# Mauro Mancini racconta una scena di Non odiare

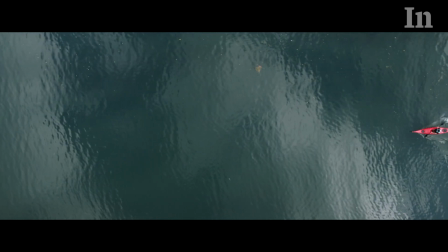[0:09]
sono mauro mancini il regista di non odiare nella
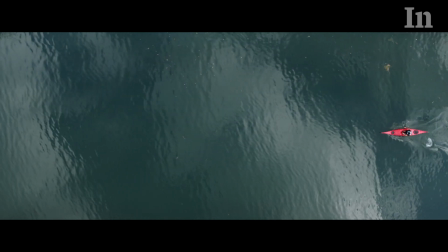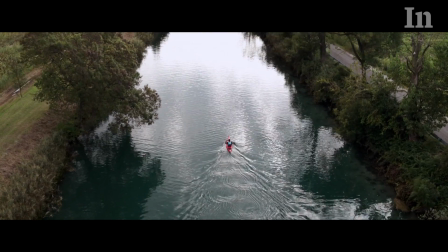[0:21]
scena che ho scelto un uomo alessandro gasman voga su un fiume sembra una giornata come un'altra tutto
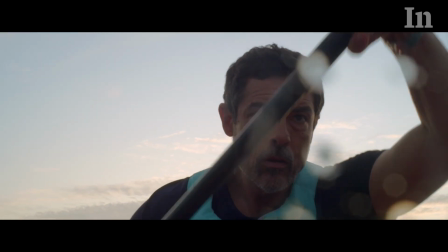[0:27]
intorno è tranquillo l'uomo è concentrato sui suoi movimenti poi
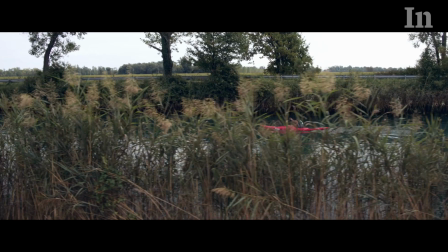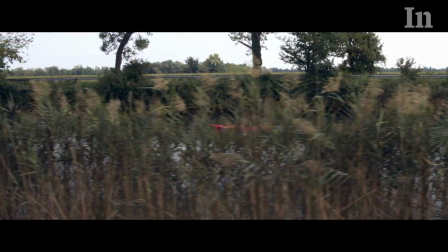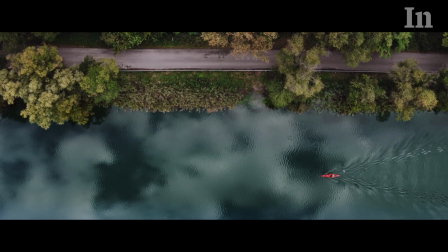all'improvviso uno schianto di due auto e tutto cambia.
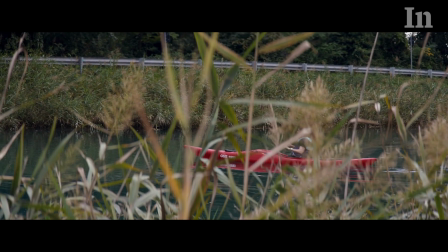[0:56]
La musica si ferma e anche lo stile, fatto di movimenti lenti, lunghi e leggeri, per suggerire un'atmosfera rarefatta e sospesa,
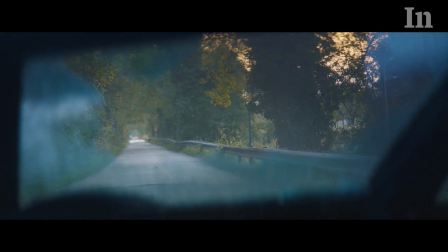[1:03]
diventa più crudo e vivo con il passaggio alla macchina a mano, che di natura è più instabile.
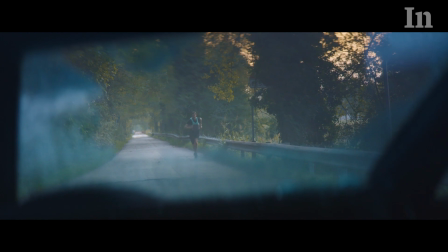[1:08]
Questo perché volevo trascinare lo spettatore nella concretezza della vita.
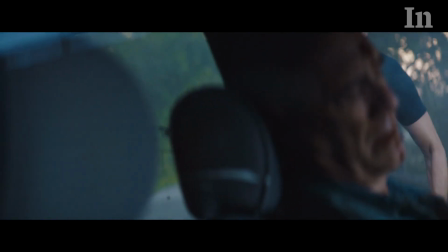[1:13]
Questa scena prende spunto da un fatto di cronaca avvenuto in Germania qualche anno fa. Un medico di origine ebraica si rifiuta di operare un paziente con un tatuaggio nazista.
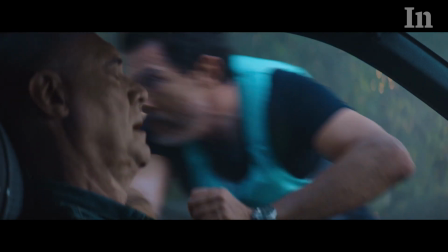[1:22]
Quel paziente poi fu operato senza conseguenze da un altro chirurgo.
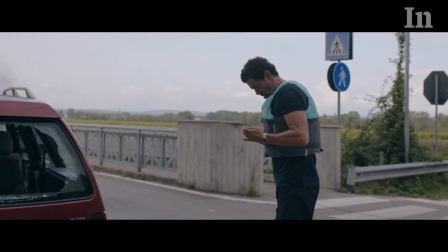[1:26]
In questa scena invece ho voluto forzare drammaturgicamente il dilemma etico del medico mettendolo alle strette in una condizione di scelta di vito di morte.
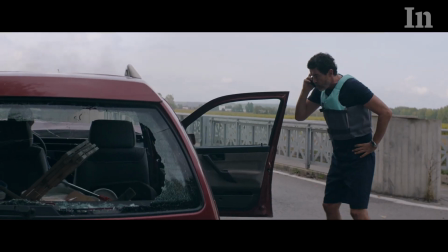[1:35] Sì pronto senta sono un chirurgo del policlinico c'è stato un incidente sul lungo fiume all'incrocio con il ponte della statale.
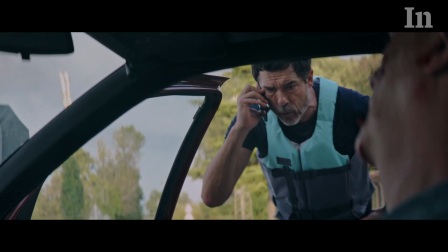[1:42] Il ferito è un uomo sui 50 anni ha una ferita piuttosto profonda sulla gamba destra e altre piccole ferite e l'acero contuse sul volto.
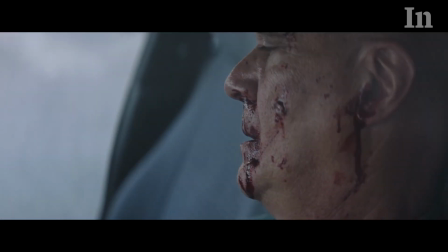[1:51] Va bene, grazie.
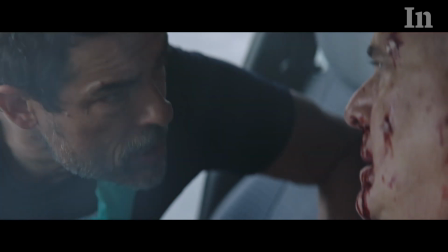[1:55] Mi sente? Come si chiama? Antonio.
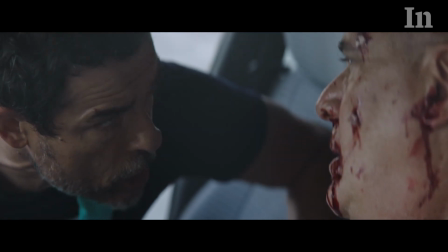[2:00] Antonio, sono un medico, ho chiamato l'ambulanza, arriverà tra poco. Lei cerchi di respirare profondamente, di non addormentarsi, va bene?
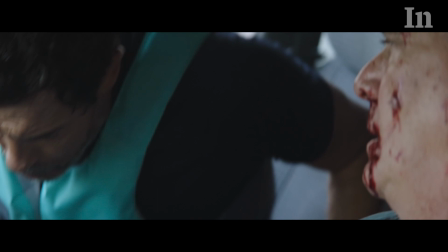[2:07] Io cerco di fermare l'emorragia qui.
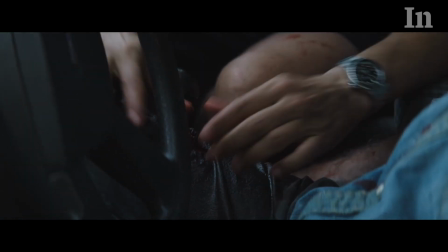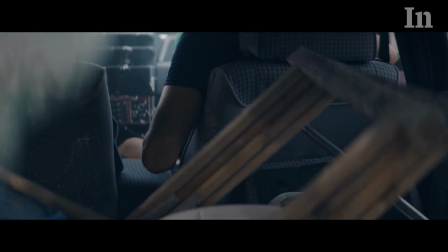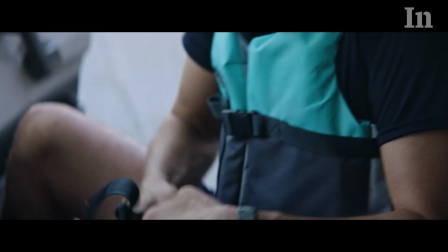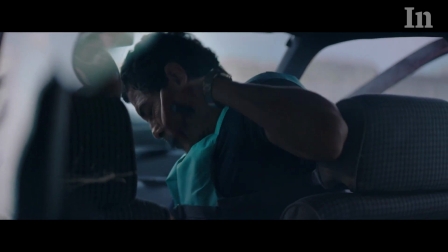[2:26]
Quando il nostro protagonista scopre sul petto dell'uomo che sta soccorrendo una svastica,
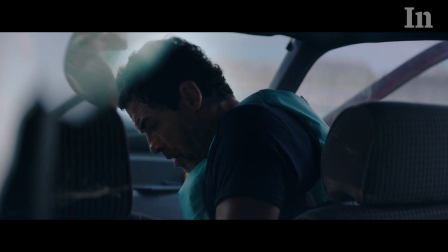[2:31]
un simbolo che evidentemente teme e odia fortemente viene inghiottito da un dilemma morale che gli annebbia la coscienza
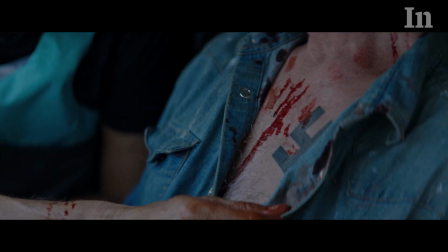[2:39]
e finisce per compiere una scelta che innescherà in lui un senso di colpa enorme anche lo spettatore è messo nella sua
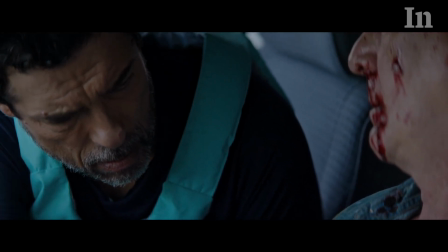[2:46]
stessa condizione è con il protagonista in quell'automobile accartocciata e come lui non sa cosa deve fare la lunga inquadratura della scoperta di
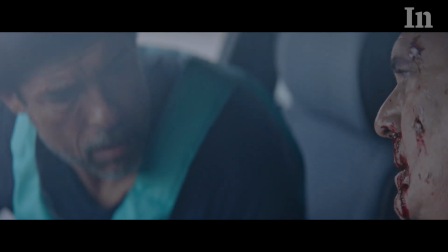[2:54]
quel simbolo è funzionale in questo senso a far vivere allo spettatore la sorpresa il dilemma morale la scelta che ne consegue.
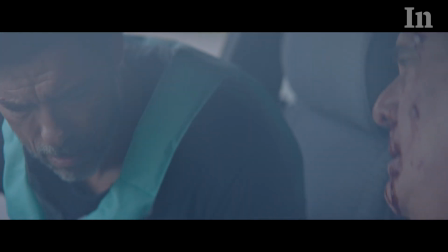[3:02]
Sentimenti che ho voluto che Alessandro Gasman restituisse senza l'uso di parole e che lo spettatore subisce e vive insieme a lui.
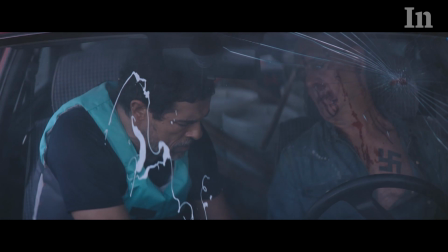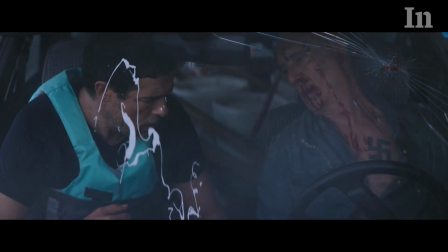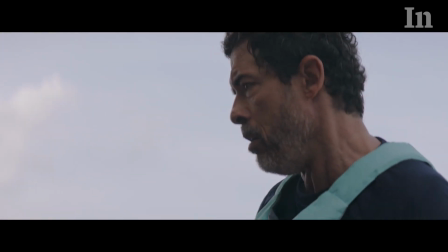[3:22]
Alla fine della sequenza, quando il protagonista esce dall'auto con le mani insanguinate, torniamo come all'inizio ad un'inquadratura in totale dall'alto.
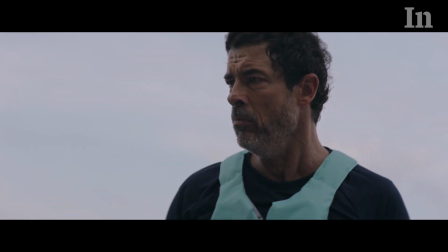[3:30]
A differenza di quella iniziale però dove tutto si muove, qui tutto pare fermarsi davanti alla morte.
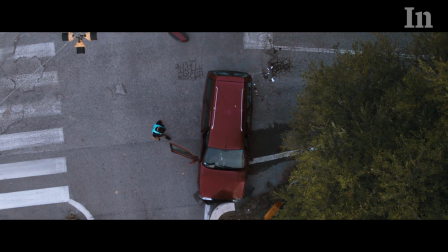[3:35]
Questo punto di vista dall'alto permette allo spettatore di allontanarsi fisicamente dal protagonista,
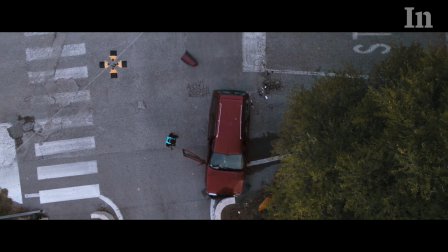[3:40]
di frapporre una giusta distanza tra sé e i personaggi, che ci servirà a riflettere sulla vita dei personaggi messi in scena.